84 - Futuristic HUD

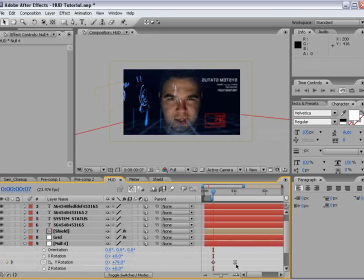And, you know, that's the other fun thing you're going to have. You know, it's kind of creating all the different animation looks of how these systems are going to come online. That's the fun part.
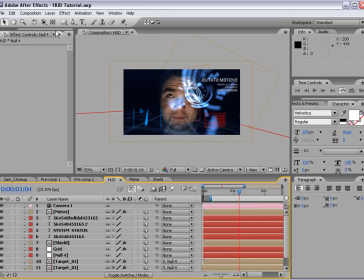Now, as far as giving this a little bit more life in 3D, let's create a null object. Now, keep it 2D. And the reason we keep it 2D is that way the camera won't move in Z space, but it will move in XY space. And then we can parent the camera to the null, and then hit P,
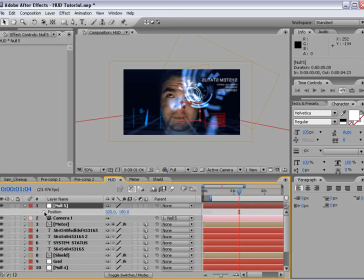add an expression, Alt-click on the stopwatch, we'll type wiggle,
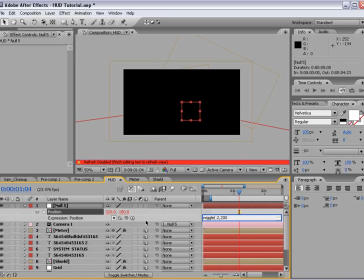0.2, comma, I don't know, 200 for now, and we'll see what that does. Oh, that's way too much. Let's try maybe 2 and 100. So this kind of creates a lot of movement.
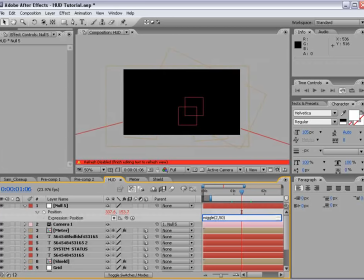Might just lower the amount here. See what that does.
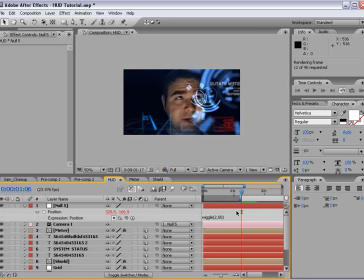probably a little bit slower, maybe by 0.75.
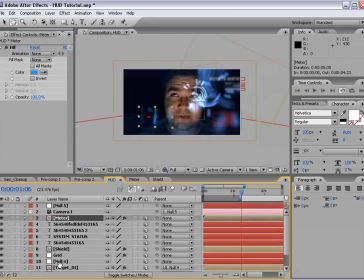The other thing that you may want to play with is the opacity of some of the systems so that, you know, they're not too overbearing.
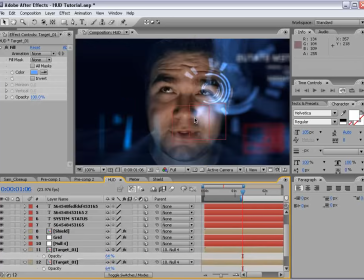Like bringing the opacity down on the targeting system is kind of cool.
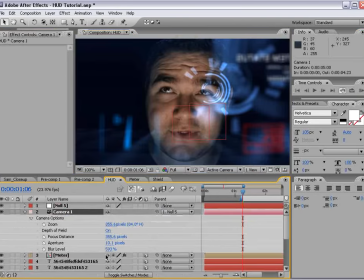Let's see, maybe not so much blur.
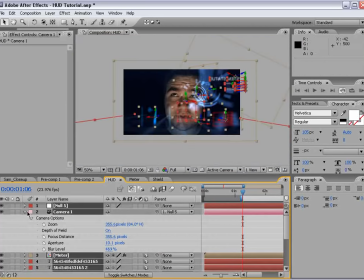And the other thing I did was I took the
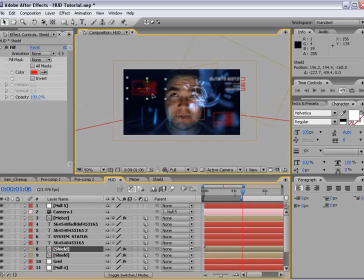shield and I duplicated it and I just made it green so it looked just like a different system. And I'll change it to add transfer mode there, and I scaled it up and I moved it out in front here and I animated it on by just hitting P
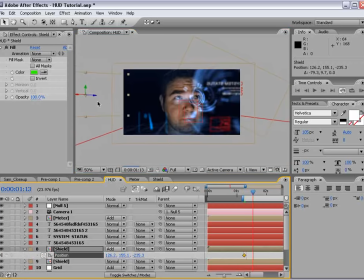and then, you know, just kind of animating forward and then just pulling it into the view here. And what's cool about that is then I kind of added a green tint to his face.
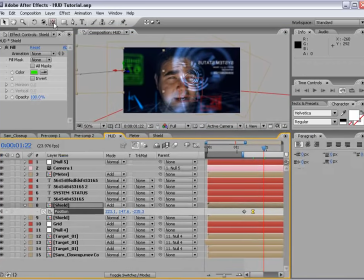So I think the way I did the color was just with a green solid.
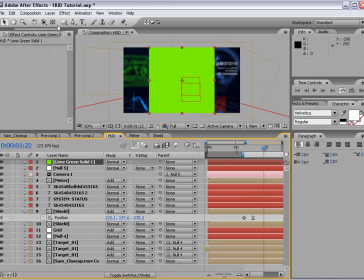And what you might want to do, actually we'll make it comp size here.
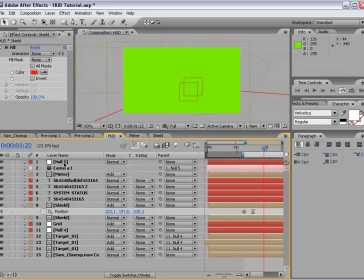What you might want to do is take that green solid, copy it, and actually put it inside of the Sam close-up comp.
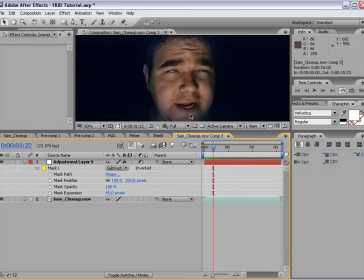And just make sure you're at the right time. Look at that look. Whoa, that's creepy.
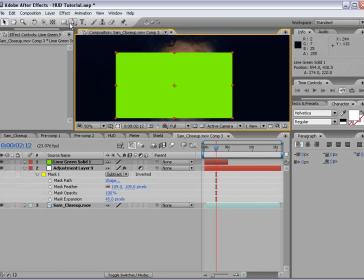And this way, if we add a mask, you know, just around
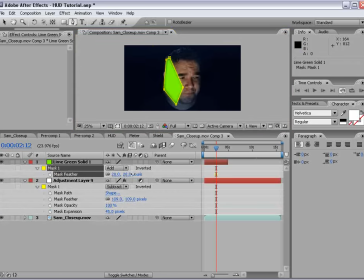this part of his face here, and we can feather it and then change F4, change the transfer mode here. Let's see, you know, that actually looks kind of cool.
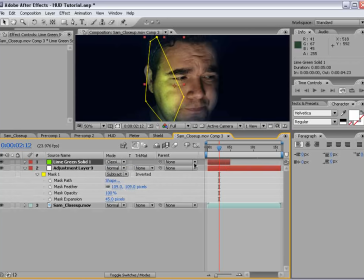Lower the opacity of that. And then bring the opacity of it on. So it's off and then it kind of fades on.
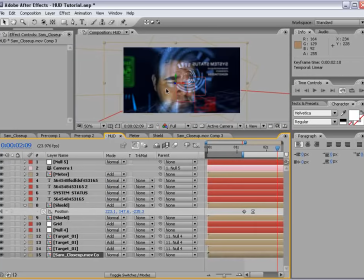Then in this one, just line it up so that everything seems to happen at the right time. So here is that shield and we'll animate it on, say at this point. And what's going to happen is as it animates on,
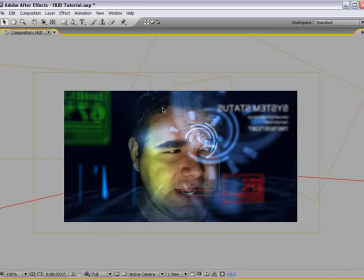then we got Sam's face back here turning green from the light of that, you know, system.
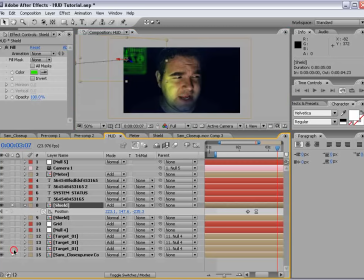So if we just solo a few of these things, you can kind of see, you know, what that's doing. That comes on, kind of lights up his face. Very kind of a cool effect. The other thing that you might be thinking is, what about reflections in his eyeballs?
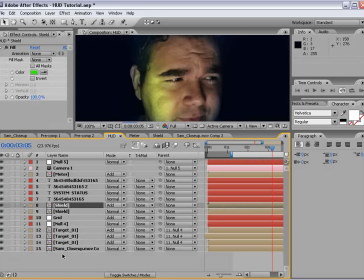Well, that's not a very difficult thing.
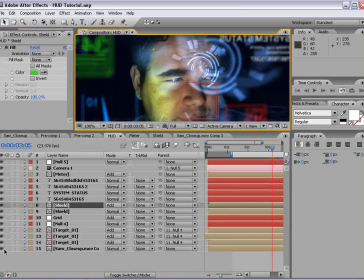What you need to do is motion track his eyes and then make a copy of all of the stuff in the reflection.
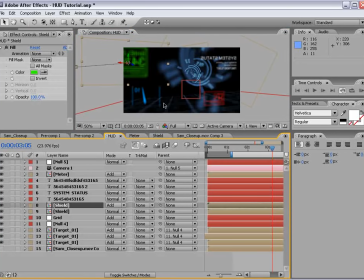And then simply scale it down and create a mask around his eyes and, you know, basically track it in.